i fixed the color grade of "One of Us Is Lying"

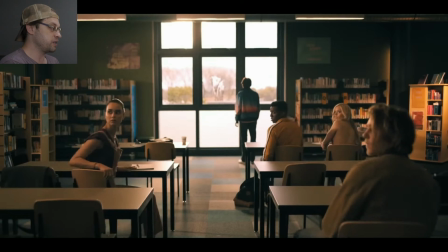[0:00]
Yeah, so do you recognize this image? It's the library from One of Us is Lying. It's a teen thriller drama from a couple of years ago. I didn't read the books because I don't read. Do with that what you will.
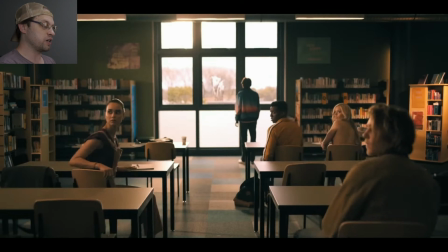[0:14]
I haven't really watched the show, but I've seen clips of it, and it's this the color grades really make my brain think about it. Um, my brain doesn't like the color grade, and so I'm gonna try to fix it. I think what's going on here.
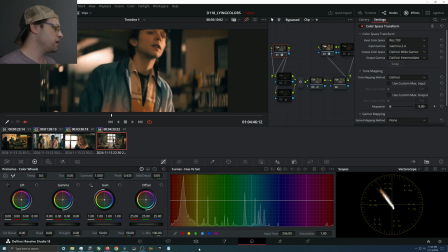[0:31]
Let me back up a little bit. So it's a couple things going on.
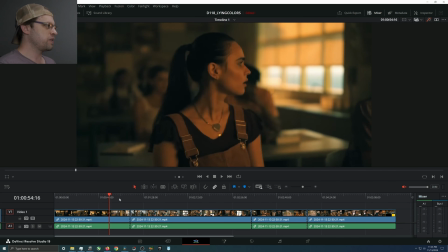[0:35]
First thing is of the night scenes,
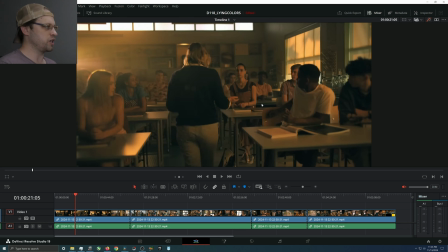[0:39]
and I would even consider this sort of like in the school in the projector when they're watching something on the jumbotron as like a night scene.
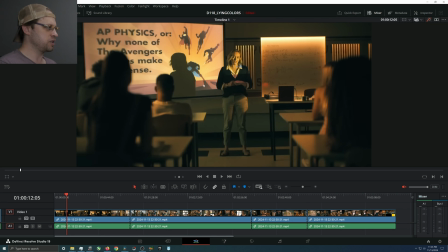[0:46]
I don't hate it. It looks a little pushed for my taste because the whole show has this really strong contrast where basically anything that would be like navy blue or a little darker is just totally like jet black,
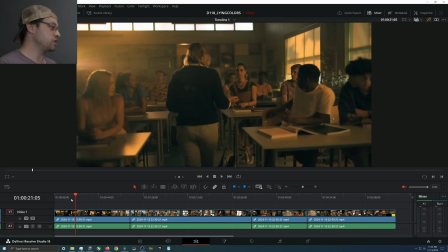[1:01]
impossible to see. Um, I don't hate that, and it's not super strong in the dark scenes,
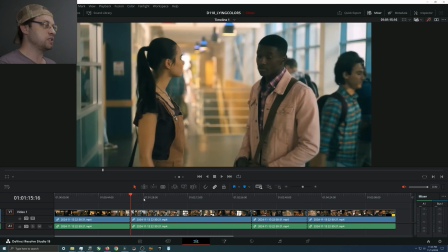[1:07]
but in daylight scenes, something really weird's happening. First of all, skin tones are sort of skewing yellow, which that's fine. You know, like if you look at my face, I'm skewing skin tone line. I'm pink, a little bit, a little red pink, which is fine.
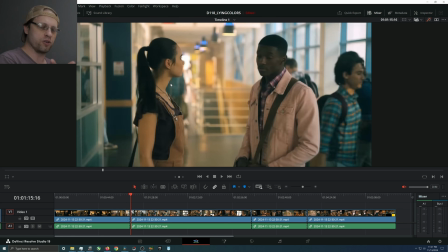[1:23]
Creatively, I don't have a problem with skin tones going a weird direction, either yellow or more magenta, more pink. It's to taste. The problem is the rest of the scene doesn't follow that logic.
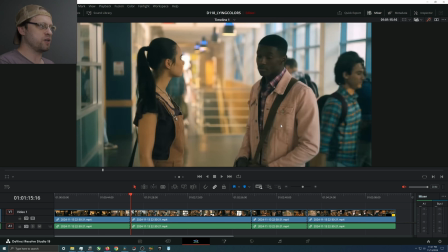[1:38]
So it's like they pulled out all the skin tones and anything that would be skin tone and pushed it in one direction, and then they pushed everything else basically in the other direction. They did sort of like a what used to be teal orange and now it's teal straw, the heavy action look.
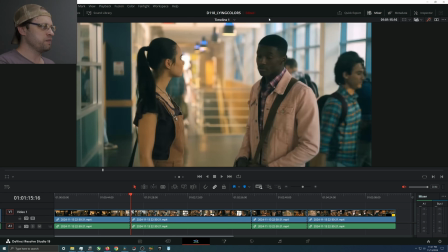[1:52]
They're kind of doing that where the darker parts of the image are sort of teal and the lighter parts of the image are skewing sort of orange straw,
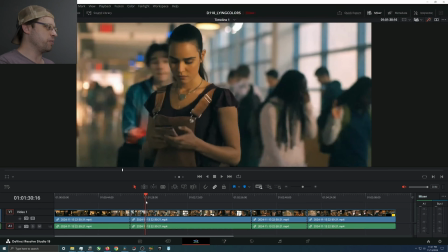[1:59]
but it's definitely like given more of a Michael Bay first Transformers look than it is anything else,
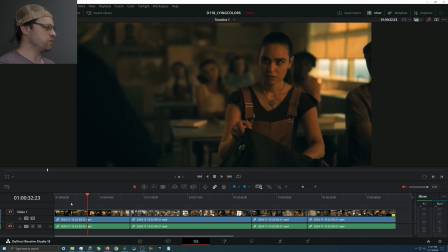[2:06]
even though I'm pretty sure it's not what they were going for. And the reason I think that is this came out a few years ago,
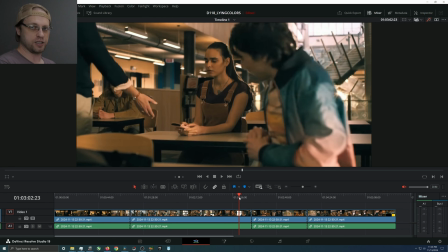[2:12]
back when everything was like forced to be mastered in high dynamic range, even though most of the time you're watching it not in high dynamic range.
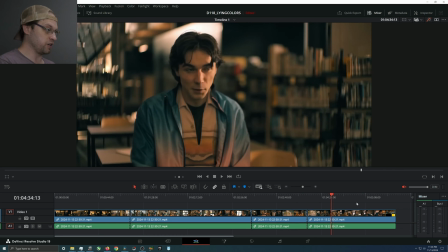[2:20]
And so the HDR stuff tends to look amazing, but because it was mastered that way, when they had to,
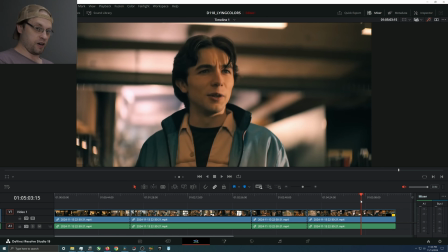[2:27]
crunch it down into SDR, it looked bad.
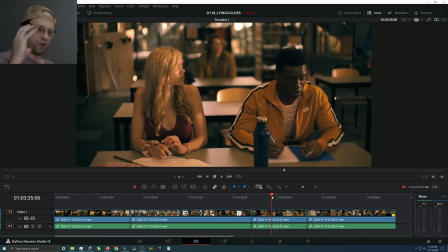[2:32]
Basically, everybody has since then fixed that, and so if you master it in high dynamic range and then squish it down to SDR, it's fine now, and it always should have been. I don't understand why it wasn't, but it's a thing, and so I think that's what's happening with this.
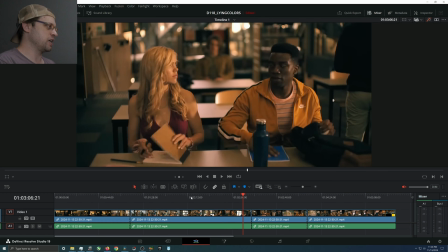[2:47]
And so you get this weird confluence of effects that if you're in a daylight environment,
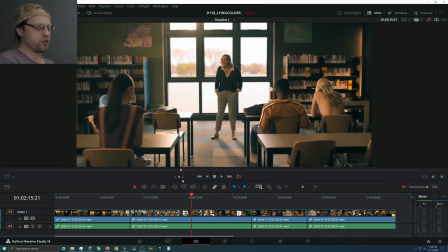[2:55]
shadows are way too dark, which is the show, so I'm not actually knocking that, but basically everything is teal green except for skin tones, which are yellow. And so anything that would be not teal green is this sort of straw colored, and it's really pushed.
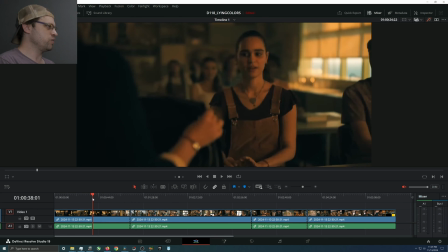[3:13]
It's really like saturated and kind of obnoxious.
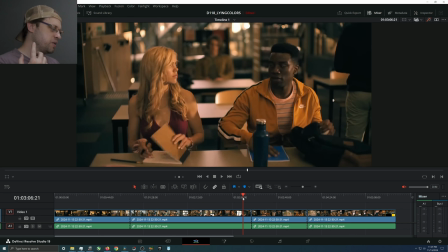[3:18]
And it's doing this thing with my eyes that annoys me because like you watch the show, and by the time you get to the end of the episode, your eyes have adjusted to what the colors of the show are, and so it looks normal. And then you see something else that is a little more conventional, like my image, for instance,
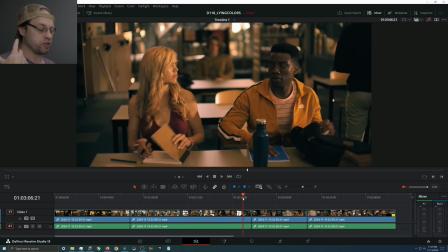[3:37]
because I'm just on the skin tone line, I'm pretty sure, and it looks crazy again.
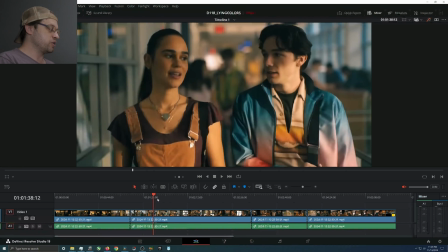[3:42]
And so, the first few minutes of the episode, you're like, God, why is this thing so orange?
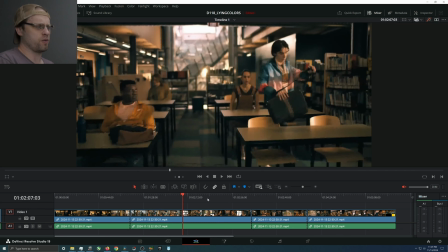[3:47]
And then by the end, you're like, oh yeah, this is the show. Why do people complain about this?
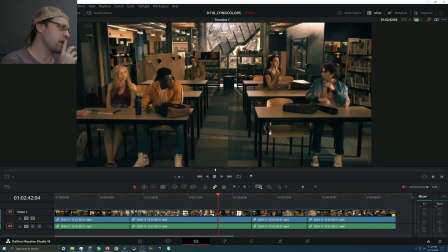[3:52]
So yeah, I think I wanted to give a shot at fixing it. Because I think it's interesting, and I think it's an interesting sort of color palette that they're dealing with.